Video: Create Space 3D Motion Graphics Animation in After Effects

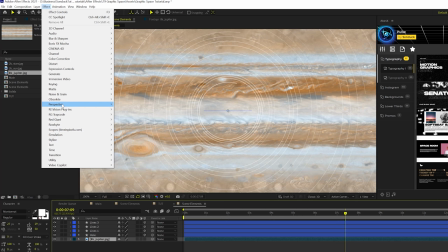249s
Not a great example for this, but whatever. And then we'll come here to perspective, and we're going to add a CC sphere to this.
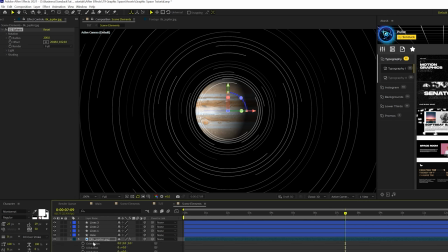255s
Okay, awesome. Make sure this layer is a 3D layer. And as before, you'll hit R, set the X rotation to 90 degrees.
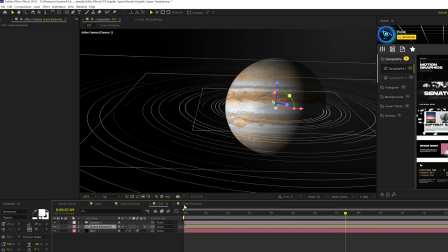261s
And we can turn off that hole, and then we go back to our main composition. There is the planet, and you can quickly animate, you know, the planet in 3D space by going to rotation,
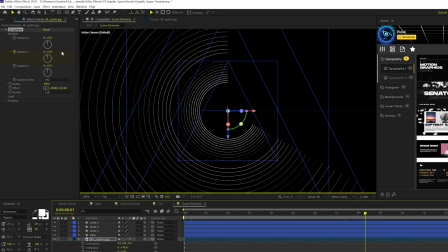269s
and you can come here to say Y rotation and move forward in timeline and just animate the Y rotation,
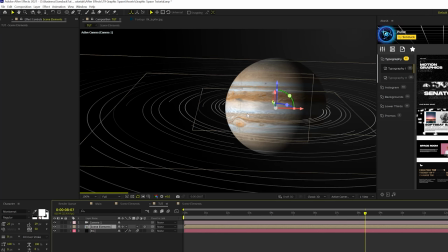274s
and that will give it movement in the scene. So you'll see as this renders through, you know, that the planet obviously has revolved. So that's how you can do that. If you want to add a planet, go ahead and check out my tutorial for more detail on how to work with this. If you're looking to save time on your motion graphics while of course producing awesome work, we have thousands of templates right here for After Effects with our After Effects extension.
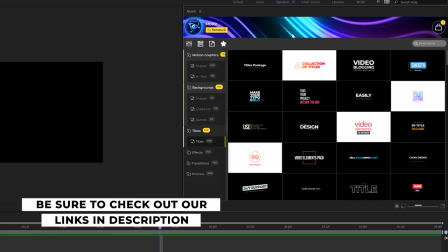293s
So this is our extension that holds all the templates that we have, and you can preview a template before you apply it.
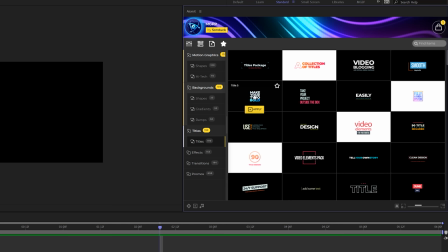298s
So this is specifically our Motion Graphics Professionals Pack. We currently have 10 packs available on our website, but how these packs and extension work is aimed to help you save time and produce awesome work.
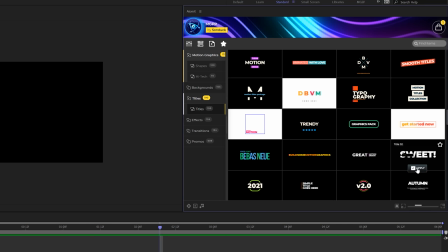309s
So you can preview a template before you apply it, and when you find the right template, you click on apply. And it applies a full animated template to, say, your After Effects project.
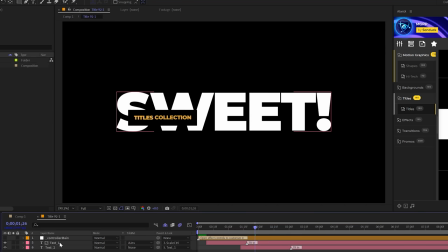317s
You can go into the template and quickly change out your title.
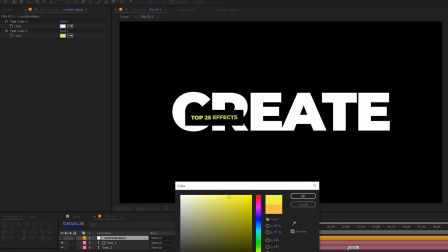320s
And with a few clicks of a button, you can change the color of your templates very easily with our controls.
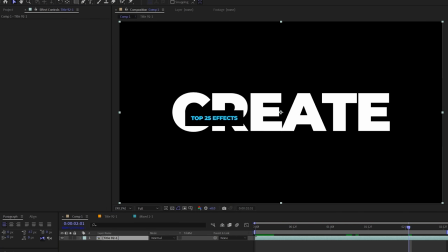326s
And back in your main composition, everything will update. And with these packs, you have a handful of categories that you can use.
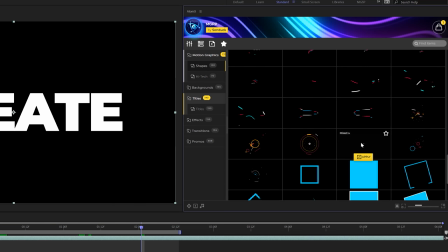331s
So we can come here and maybe add some accent graphics here. So we have this category here called Motion Graphic Shapes.
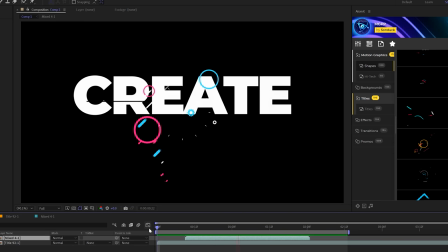336s
Click on apply. And literally with just a few clicks and under minutes worth of time, we're able to put together a really cool composition with just two templates right here from one of our packs.
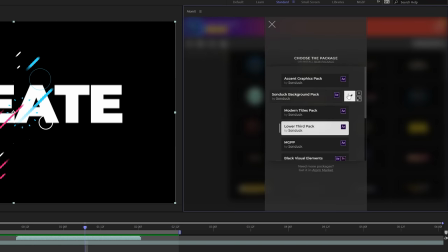344s
And by picking multiple of our packs, you can quickly switch over to other packs that we have available. So if you're looking to save time and produce awesome work, you can take a look at any of the packs we have off our website. I will link them below. If you do pick up anything, you will be supporting our channel. So thank you very much. And you can pick up our free pack where you can try all this out and start producing work right away.
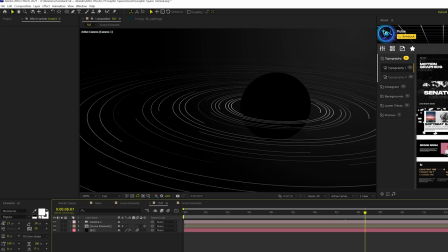362s
So with a scene like this, you need to add a little bit more detail to this because, you know, this is very plain, boring, doesn't have any context. So let's go ahead and add some cool elements to this. So another thing I'll link in the description is a star map.
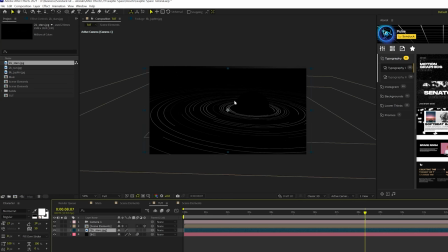374s
I'll bring this into our composition right above our background. And, you know, you can have these stars in here to help bring some detail to the background.
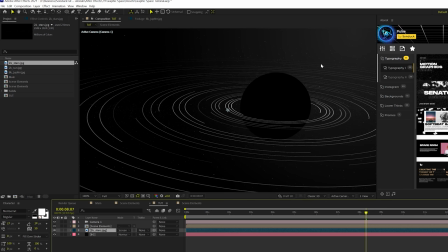382s
I'll toggle switch modes and set the blend mode to screen. So then I can see my original background here, which remember I'm using a gradient ramp on that.
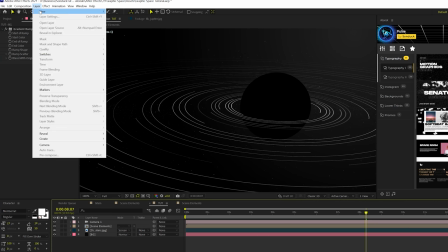390s
Feel free to copy that if you want, but I'll also come here and go to layer, new adjustment layer, and I'll go to effect, perspective.
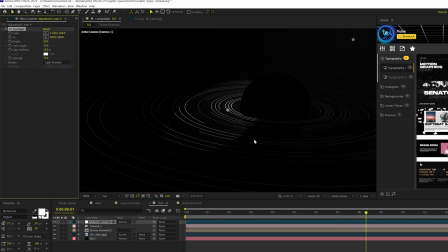398s
I'm going to add a CC, spotlight to this, and it's going to help narrow the light of the scene and kind of pinpoint what we're going to do. So we have this anchor point right here.
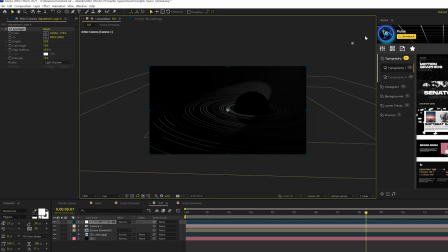406s
I'll drag it off the screen or out, you know, outside of the frame of the composition, and that'll help create a really cool lighting effect on the scene.
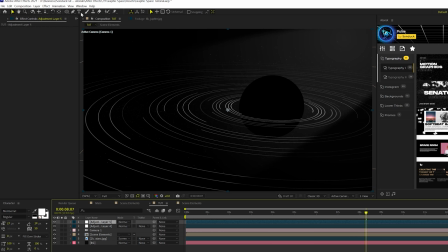413s
And then we can also create another adjustment layer, and we'll go to effect and your noise and gradient, just add a quick noise to this. And, you know, we'll set this 10% uncheck use color noise. And one thing we need to do is make sure that, you know, with your scene elements, you drag this layer or the composition forward in time. So you'll have that variation around the rings if you decide to do that.
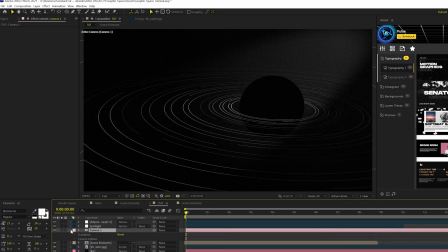431s
Or then what we'll do to animate this, we'll grab our camera, we'll open this up, we'll go to transform, and we'll add a keyframe for position.
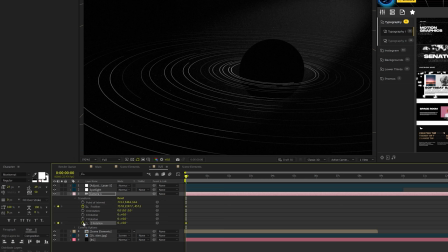437s
And we also add one, say, for Z rotation. All right. And then we'll move forward here, maybe 5 seconds. We'll say the composition is going to be 5 seconds in length. You know, we'll come here and, you know, toggle through our tools here, and we'll grab the one, the straight line here. So allow us to, you know, dolly into our scene. So we'll just click and drag forward and we'll zoom into the scene.
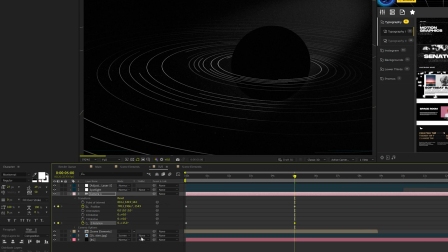454s
And then we can come here to Z rotation and kind of increase that by a little bit. And that'll help tilt the scene by a little bit. And this will help give it some nice movement to our scene so we can make it animated. And this is where you can also add some text to give it some context, you know,
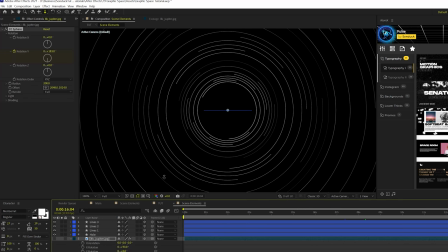466s
or you can go through your scene elements here and start adding in other elements, you know, in this 3D plane.
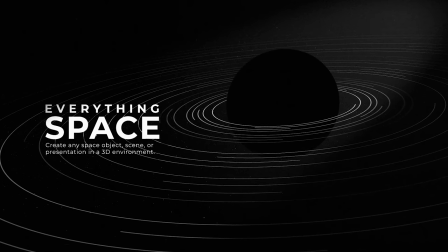472s
So this is obviously one of my shorter tutorials, but I just thought this was really cool to come up with and put it out there. So that's another space tutorial done this time around. We really just did, you know, 2D motion graphics and, you know, turn it into a 3D environment. So I thought that was really cool. Hopefully you found it enjoyable and helpful for your projects. Perhaps you're gonna get hired by NASA. If you do, just hit me up, okay? But anyway, be sure to subscribe to our YouTube channel. We're posting multiple tutorials on here every single week. You can also hit me up on my Instagram.